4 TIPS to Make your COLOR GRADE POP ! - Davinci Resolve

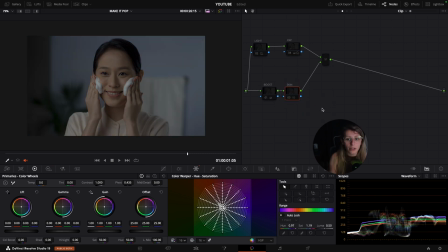(3:54)
So this is just a tiny look I've done, you know,
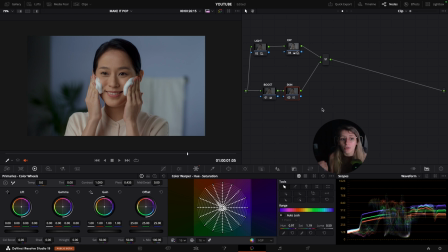(3:57)
to have a bit more clarity and not start from scratch. so I'm gonna just create a node after my skin and in separation what I'm gonna do is that I'm gonna
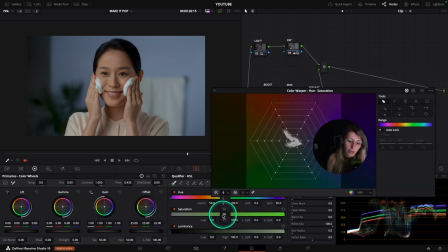(4:08)
take my color wrapper I'm gonna take 16 in hue resolution and I'm gonna grab the vector of my wool over here so you can see that when I drop my mouse on the shot I can see where my blue is sitting and my blue is sitting over here and I'm gonna go
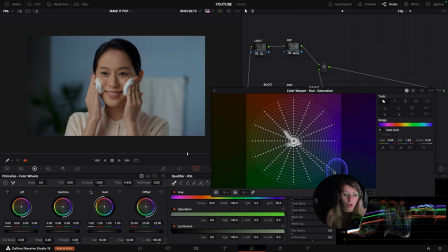(4:28)
towards more cyane and also I'm gonna to saturate a tiny bit more so then like I have a stronger separation in terms of color okay so now that I have done this I can just go to my pinkish shirt and
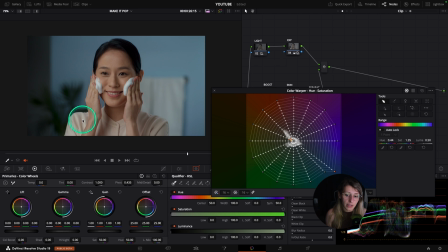(4:44)
as I doubted it is the same color as my skin but what I'm gonna do is that I'm gonna just try and see if I can play with it without affecting the skin too much yeah I can play with
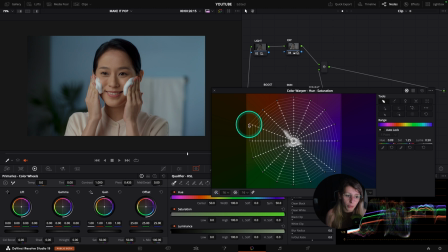(5:00)
it and I can also put the skin somewhere else and so
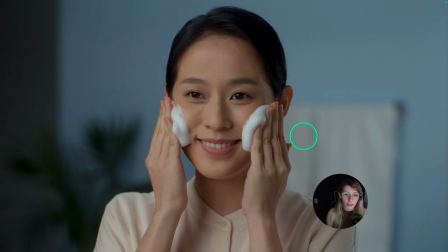(5:06)
this is actually what I created just now so this is what we had before and this is what we have after so before you could see that the wall was a bit more bluish my shirt was actually a tiny bit
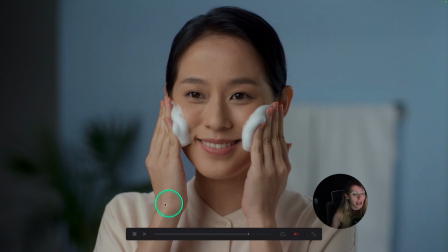(5:23)
more pink and now what we have now is like a tiny bit yellow shirt. I didn't move it that much but what really changed here is the wool. The wool is very cyan and so then it creates a lot of color separation here.
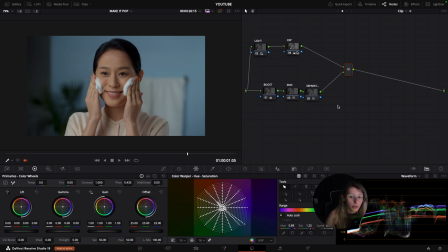(5:41)
In the video about color separation presented to you the split toning we can do split toning here for this I will go to my curves I'm gonna unlink everything I'm gonna create point in red I select red I'm
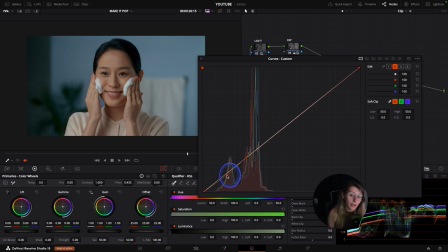(5:58)
gonna do a point in red over here and I'm gonna just remove some red from the shadows and so if you see when I remove some red from the shadows my shadows are becoming a bit more shiny and what I can do here is that I
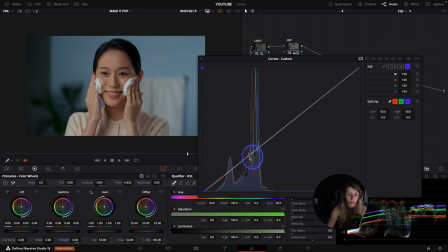(6:15)
can take my blues I'm gonna create a point next to my red and I'm gonna add some blues in the highlights so if you see before my highlights were a tiny bit greenish
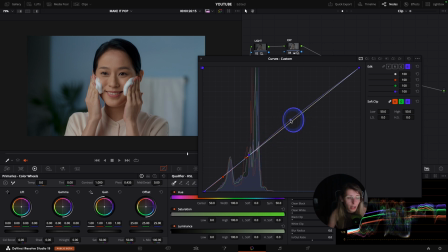(6:33)
so by adding some blues in the highlights I compensate a tiny bit more so this is before this is after so now that we've done our color separation so after this we can pass to the second strategy and the second strategy
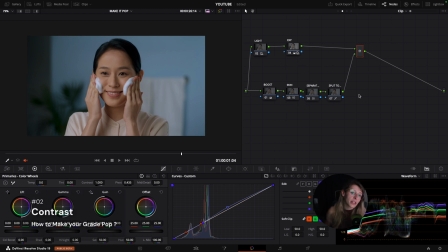(6:53)
is to increase the contrast of the image but increase the contrast in the smart way so for this contrast is a more global operation and so then i will create a node after my exposure so for
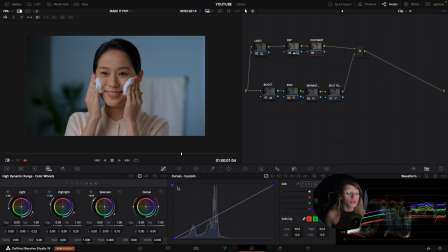(7:09)
this it's option s so for this i'm going to use the contrast in the hdr palette and so then we're just going to raise the contrast the contrast to something that is natural uh i kind
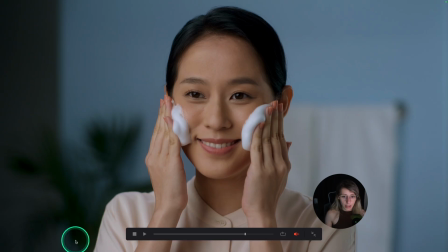(7:22)
of like around 0.20 I think it's nice and it gives a little punch to the image.
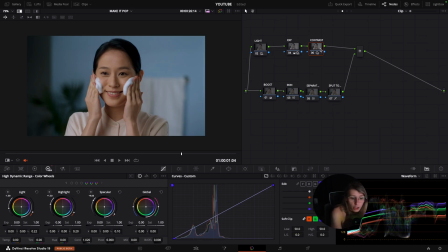(7:31)
I do it on the HDR wheels just like because I want to only affect the white point and the black point and I don't want to affect the colors because if for example I would use my contrast in my primary
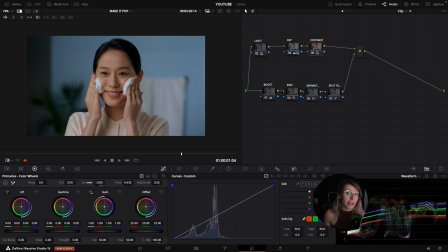(7:48)
wheels then my colors can be a bit denser when I raise my contrast. Something that I don't really want because I want my colors to stay put and stay together.
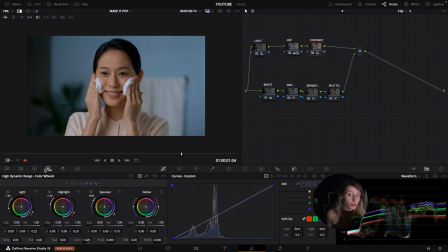(8:02)
My advice is that if you already done your look and you don't want to affect your look then go to your HDR wheels and go to your contrast in HDR wheels.
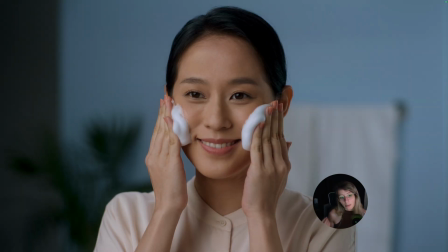(8:12)
Now that we've done the contrast and this contrast is giving a little more punch to our image and make it a tiny bit more pop
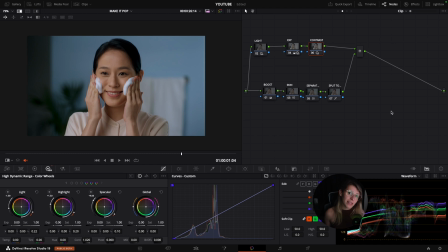(8:21)
what we can tackle together is the density gonna affect only some colors density over the others i'm gonna go to my color slice and for this what i
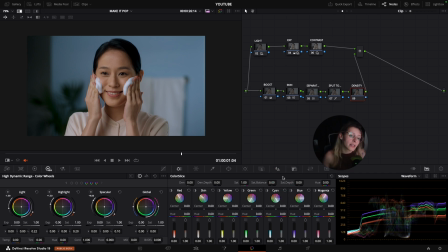(8:36)
can do is that i can still analyze my image and say okay my character is in front of a wall and i would like this wall to be a tiny bit dimmer for my character to pop out what
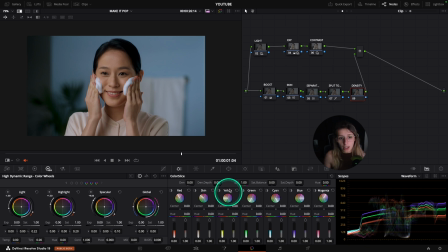(8:52)
I can do then is using my color slice because I have a very strong proeminent color behind her which is cyan blue and going to my blue vector and raising the density of the blue so when I raise the density
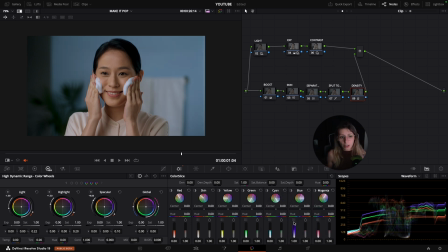(9:11)
I'm adding more darkness and And when I tone down the density, I'm putting more light in the color. What I can do is that I can darken my wall behind her and so also I can go to my cyan and darken even more.
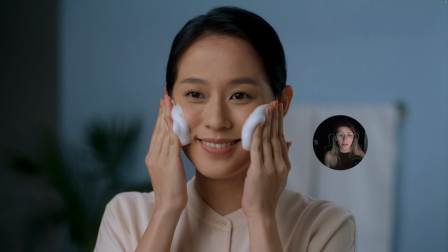(9:29)
And so if you see, this was before our density and this is after. So here we have a big difference because then our character is way more distinct from the background and it makes the grade eye-catching.
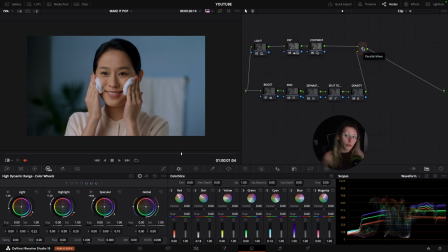(9:46)
Also something that I really like to do and that would englobe contrast and density at the same time but in a more global way is that we can create a node after our parallel and right click go to composite mode and go
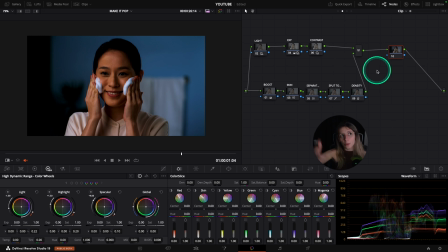(10:03)
to overlay and so this operation of composite mode overlay will create a more natural contrast and a more natural density at the same time to make your image popping out a bit more.
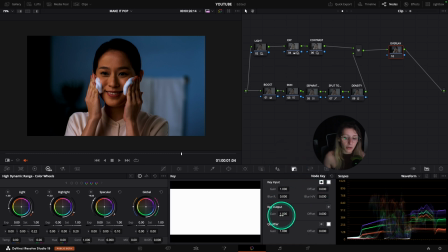(10:19)
So we're not going to stay like this, we're going to go to our note key and in our key output, our gain, we're going to drop it to around 15%.
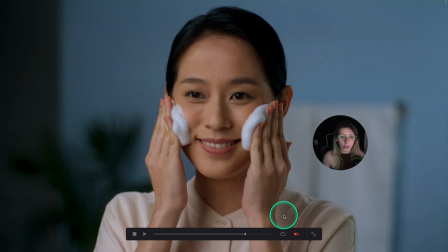(10:27)
I think 15% is pretty nice and so if you see, right, we have a nice gentle density and also a nice gentle contrast that will actually like tie the grade together. This is my third tip.
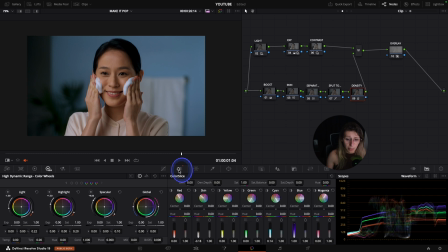(10:43)
So you can do tonal densities so that means that your density would be only on specific vectors of colors but also you can do some global density with a bit of contrast so then you have a grade
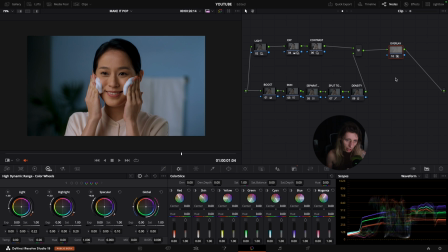(10:58)
that comes together but at the same time that looks a bit more poppy than what you had before. And so the last strategy that I want to share with you is the light reshaping. So light reshaping is to create windows to recreate light and helping the focus
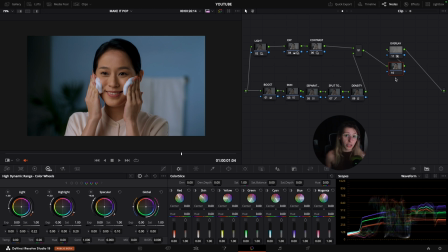(11:17)
of your viewer towards for example your character or something very important in the frame. For this very simple I created a node after my parallel node and I'm going to call that vignette. we're gonna
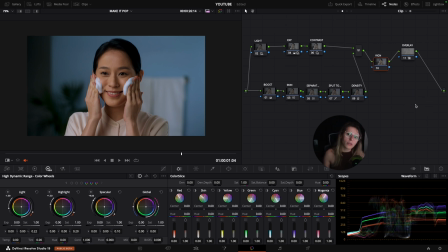(11:30)
do an overall vignette for this one because technically there's not a light source or something like this that we need to enhance. Here we're just gonna go to our windows and we're gonna take a circle and we're just gonna go around her,
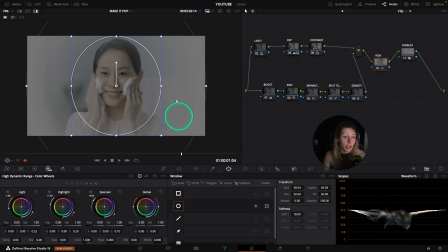(11:49)
soften everything up. And so if you see I only take her in my window.
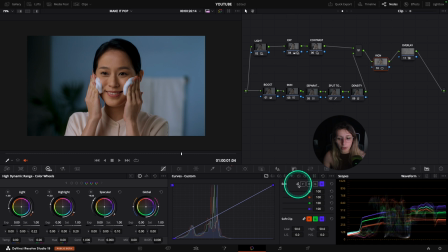(11:54)
I'm gonna go to curves and I'm gonna tie everything again together.